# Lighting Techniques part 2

Visual effects is another important component of television production. If used skillfully, these effects appear normal and the audience also accept these effects as real thing. Let us now see some of these effects and how they are created within the four walls of a television studio.
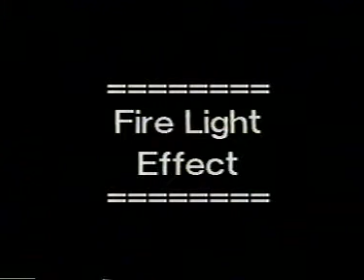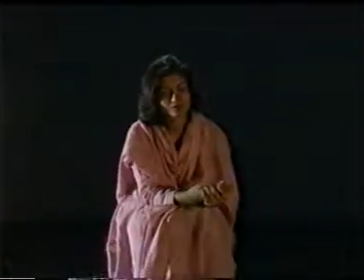569s
Flickering effects of fire on a subject can be simulated
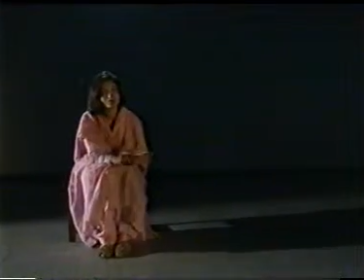574s
by attaching narrow strips of cloth or by using leaves.
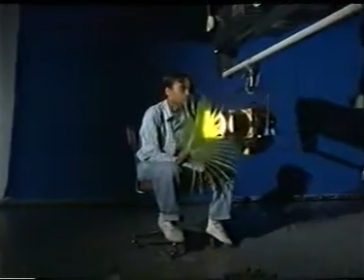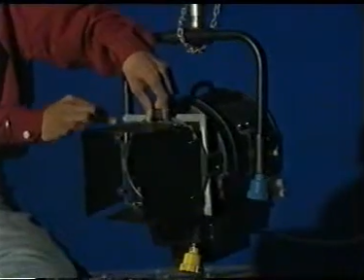586s
The Fresnel spot lamp fitted with orange color gel is placed at appropriate level
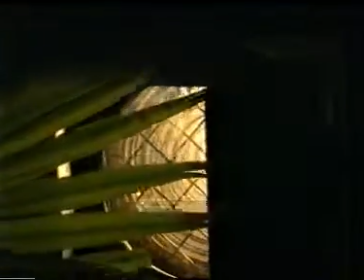594s
and the stick is gently waved in front of the light, thereby producing flickering shadows on the subject.
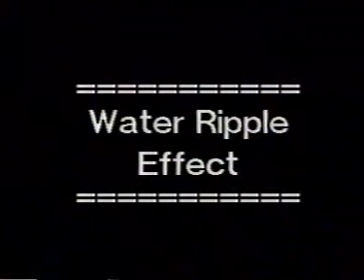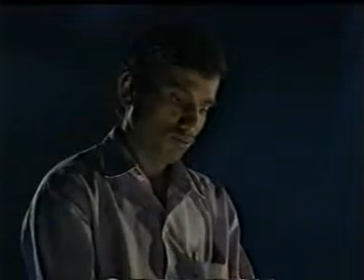612s
This effect is regularly required for shots of people sitting beside a river or a lake.
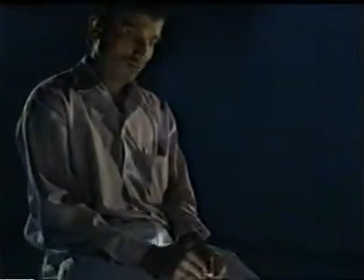622s
To create this effect, a shallow pan containing several small pocket mirrors are used.
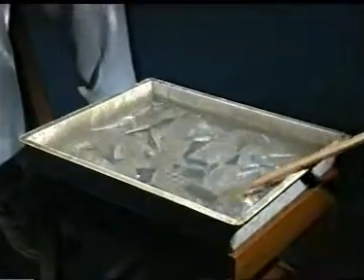631s
These mirrors are immersed in 2-inch deep water.
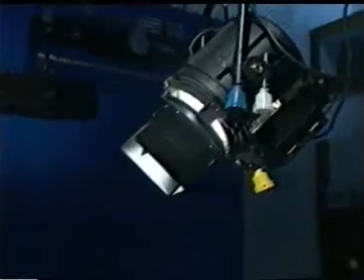637s
After this, a Fresnel spotlight is directed onto the pan
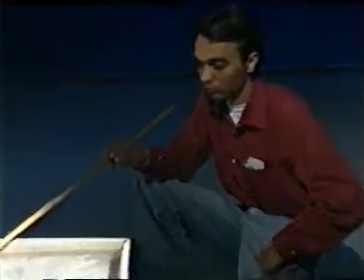643s
while the water is stirred gently.
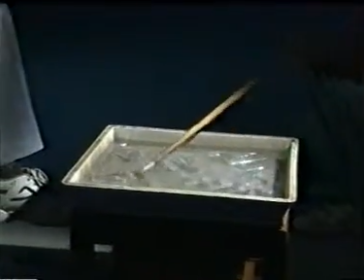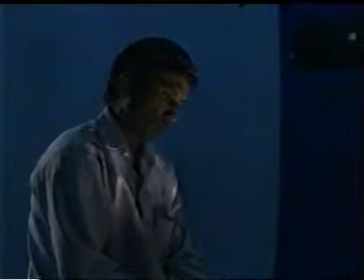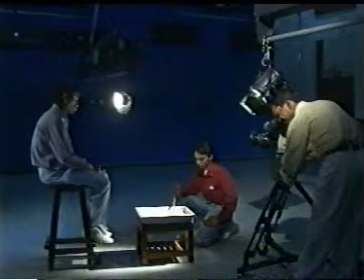Well, to summarize, let us now recall what we have seen so far.
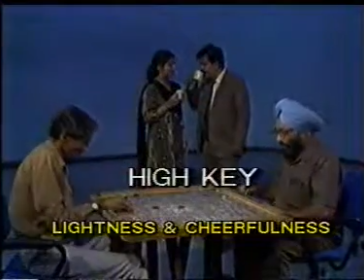669s
High key lighting for lightness and cheerfulness.
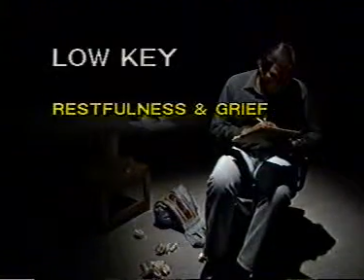677s
Low key lighting for restfulness and grief.
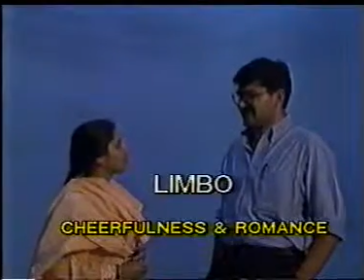686s
Limbo lighting for cheerfulness and romance.
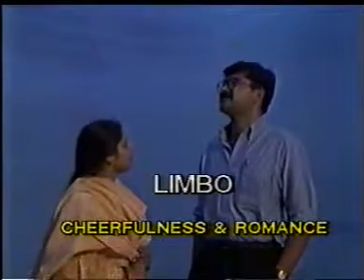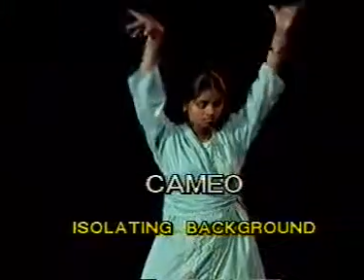697s
Cameo lighting for isolating from the background.
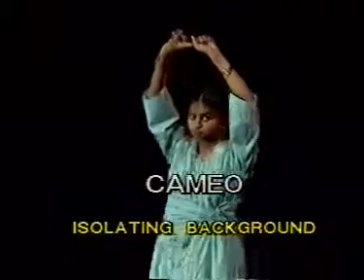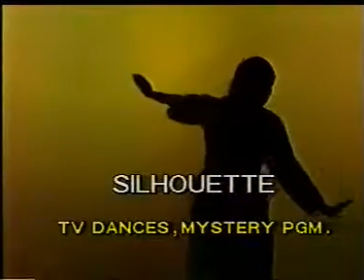707s
Silhouette lighting for televised dances and mystery programs.
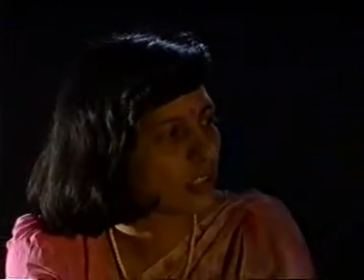716s
And visual effects like firelight effect,
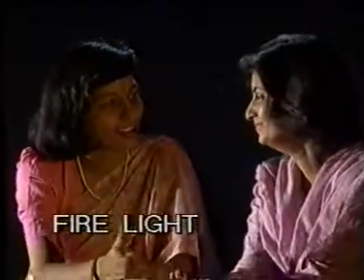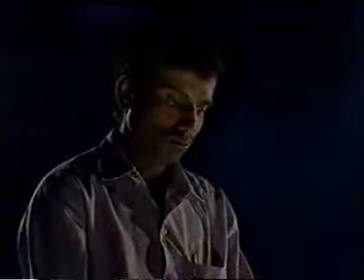727s
and water ripple effect.
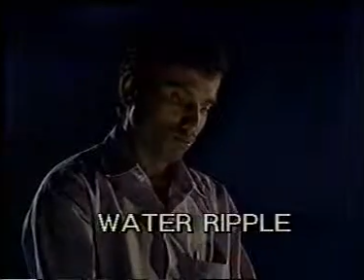So friends, much depends on you how you learn and practice the lighting techniques. Good luck.